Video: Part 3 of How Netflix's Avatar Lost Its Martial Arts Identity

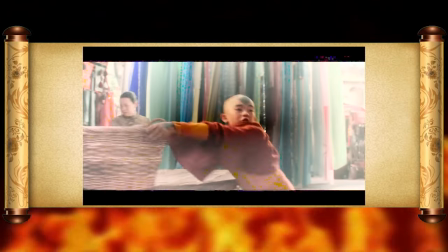A quick micro chase later and if you've ever wondered what a Jackie Chan fight would look like with bad wire work, this is it.
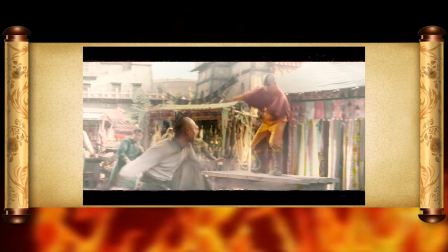I'm particularly annoyed by this leg kick because I feel like they added a cut here since the boy couldn't fall at full speed.
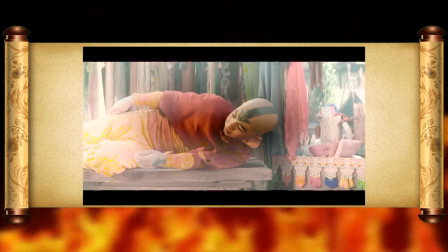Even though Zuko getting slapped by this lady for beating up a child is hilarious, I'm a little let down by Aang's performance so far.
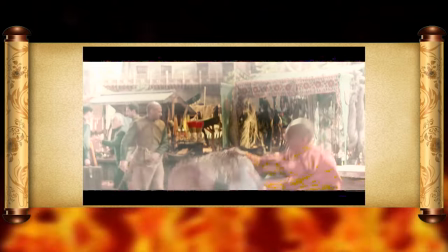He's doing his part, but I feel like they're having to overcompensate with the special effects, you know what I mean?
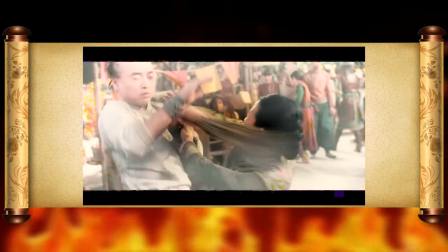On the whole, the second sequence is pretty solid though, but what holds it back is how out of place it is for these two characters.
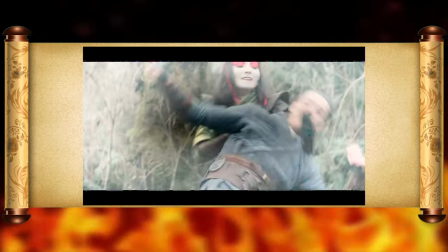Much like the discrepancy with Suki grabbing Sokka's arm while he's still stretching, Aang is kind of mishandled here.
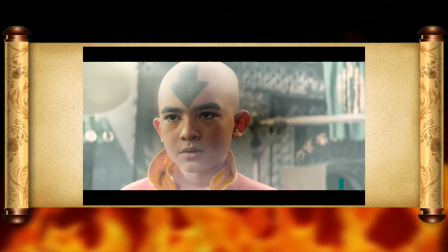Sure, Zuko has a limitation in place because he can't use his firebending, but Aang has no excuse not to just blow Zuko 200 yards backwards.
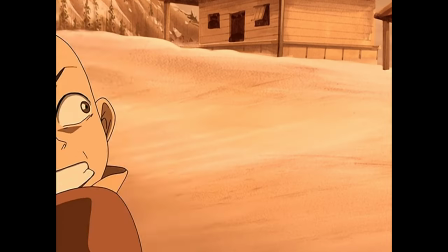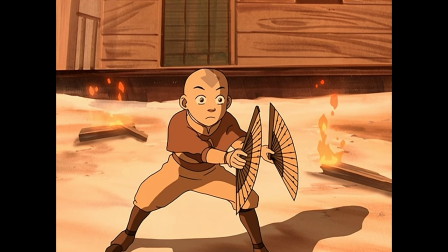Yeah, like that.
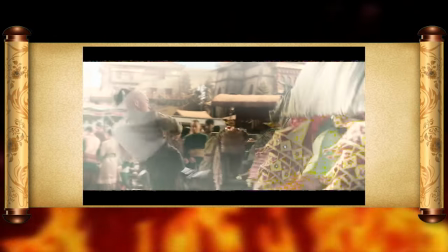I also think the limits of Gordon's physical acting, stunt skills, and martial arts experience are on full display, which leaves a little bit to be desired.
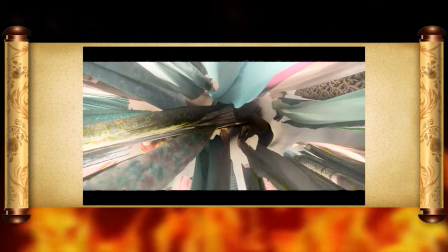But for now, let's get to the last bit. I'm personally unsure of what the point was with the curtains.
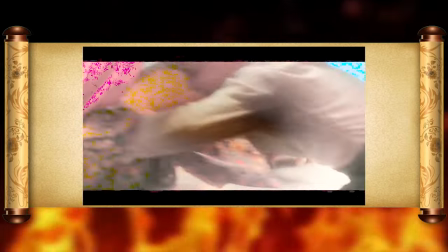Also, how did they end up in this position? Did somebody yank Aang backwards?
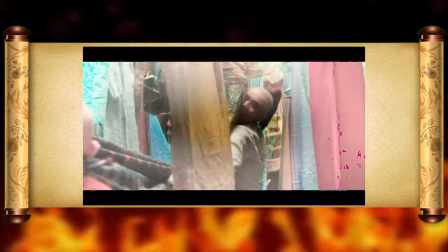I think they're trying to show off how circular Aang moves and his elusiveness, but this is just spinning, with only a hint of scarf work.
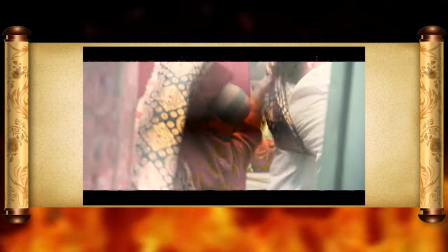And even though I am certain that the rapid editing was to make the audience feel how disoriented this is all supposed to be,
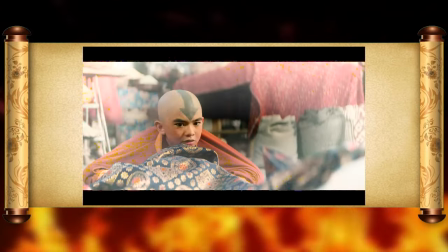it doesn't manage to hide how there's no substance to the choreography itself.
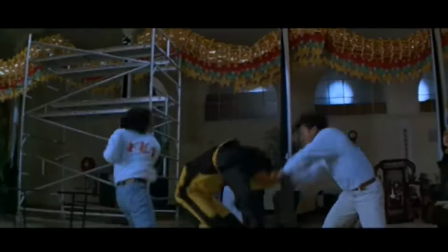It's like what a muggle thinks a Jackie Chan set piece is, without any of the nuance.
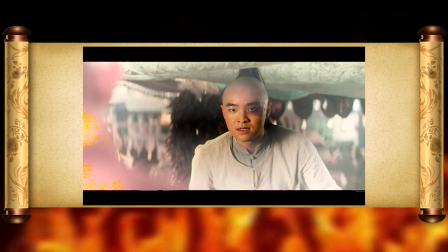But this dialogue exchange that leads to Zuko finding out Aang's got his notebook is wonderful character-driven action.
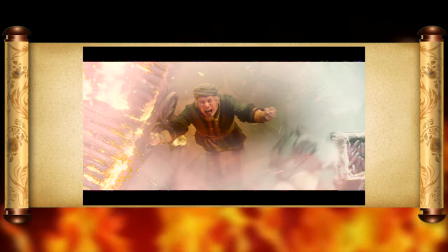Even if, for me, the cabbage thing was a little bit too much. One more time, this fight gets interrupted though by Katara saving the king,
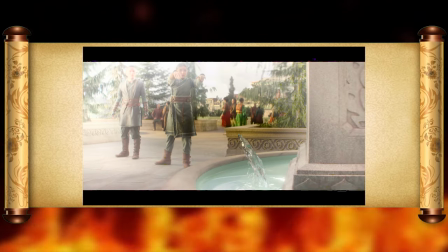and I just want to point out how much I love the subtle footwork she does here right before stopping the arrow.
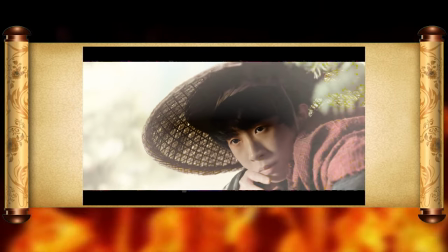The moves may be getting repetitious at this point, but there are some subtleties she's genuinely managed to capture from the root art.
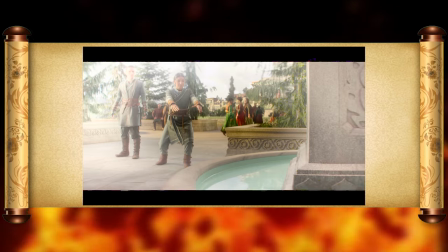And besides, she hasn't been formally trained yet, so maybe she does only know five moves.
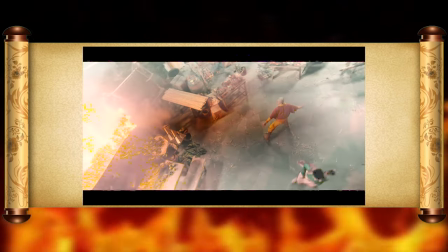Getting back to the battle though, we get to see Aang's lovely Bagua Zhang on full display,
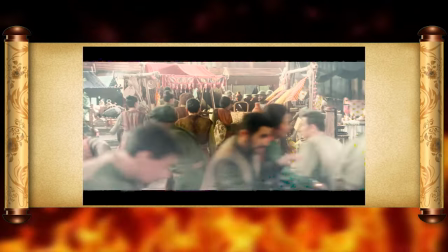and I adore the choice to make Iroh give himself up to the one time so Zuko could escape,
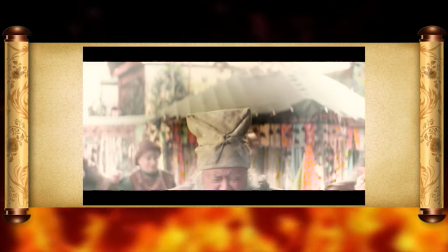even if Iroh is using caster hands.
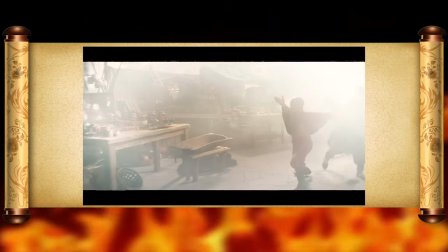Finally, the episode wraps up with one more bit of Bagua before Aang gets power-posed on by the cops, setting us up for the next episode.
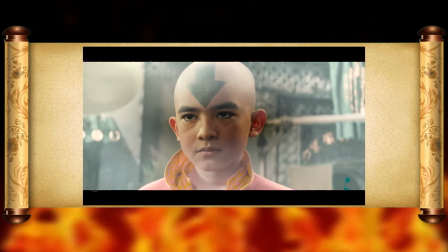So what's the takeaway here? For one thing, a different director's vision definitely helped.
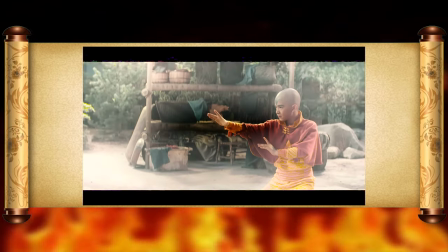Even though there are still moments where the action is filmed up close, this time it feels more deliberate as opposed to aimless.
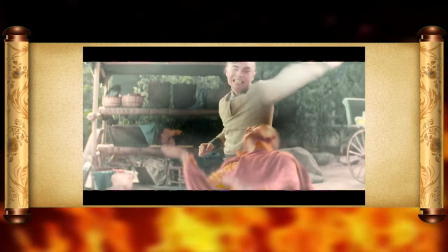Even then, that style of directing is a pretty bad choice for this subject matter, but we have to address the most important fact.
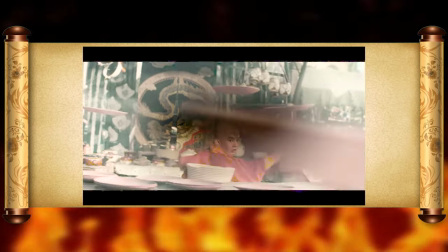This episode may have the best fight scene in the show so far,
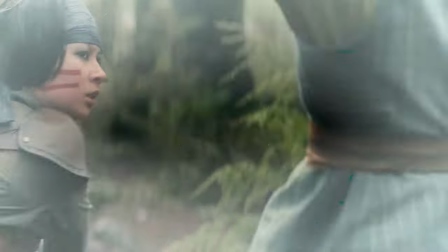but it also has the absolute worst fight scene in the show and one of the worst fight scenes in the entire franchise,
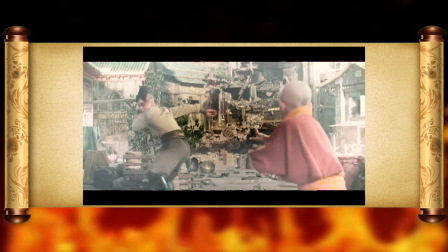including the Shyamalan movie. I don't care how good the rest of it looks.
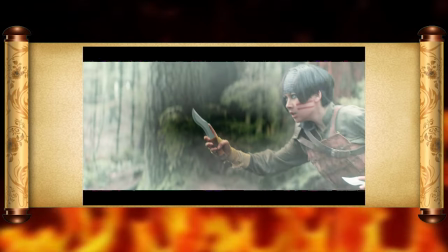If you can't tell your actors to not put their fingers on the blades of their knives in the shot, then you have fundamentally failed at action.
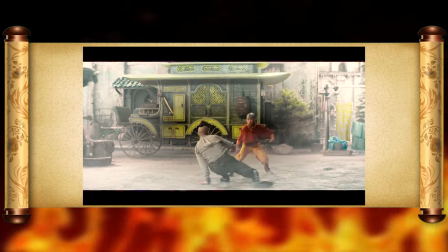Although I also want to point out that Mr. Raisani is also inexperienced with directing action,
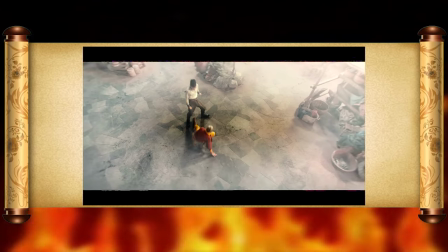and I'm a little concerned because during the script writing process, Albert Kim stepped down as showrunner of the series,
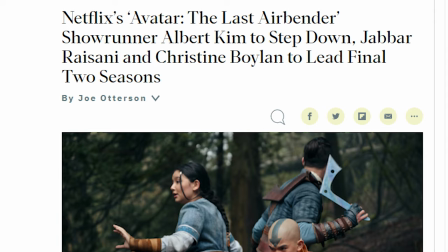leaving Jabbar Raisani and Christine Boylan as the new showrunners.
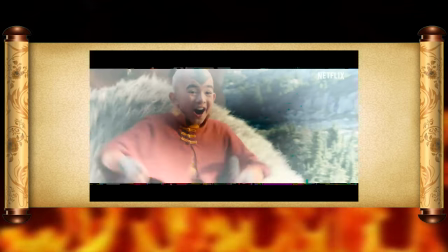For those of you that may not be aware, a showrunner is basically the one that gets final verdict on everything.
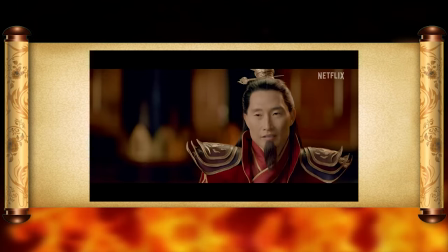For TV shows, they're pretty much at the top when it comes to creative control.
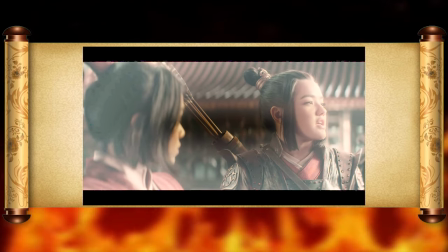So if you didn't like the writing or directing in this and the next episode, unfortunately those two are in creative command of seasons 2 and 3 right now.
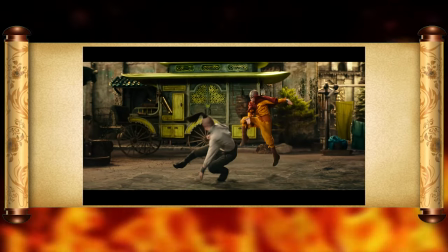But for me, I'm still enjoying Katara's bending, and obviously Zuko can pop off when the creative forces let him.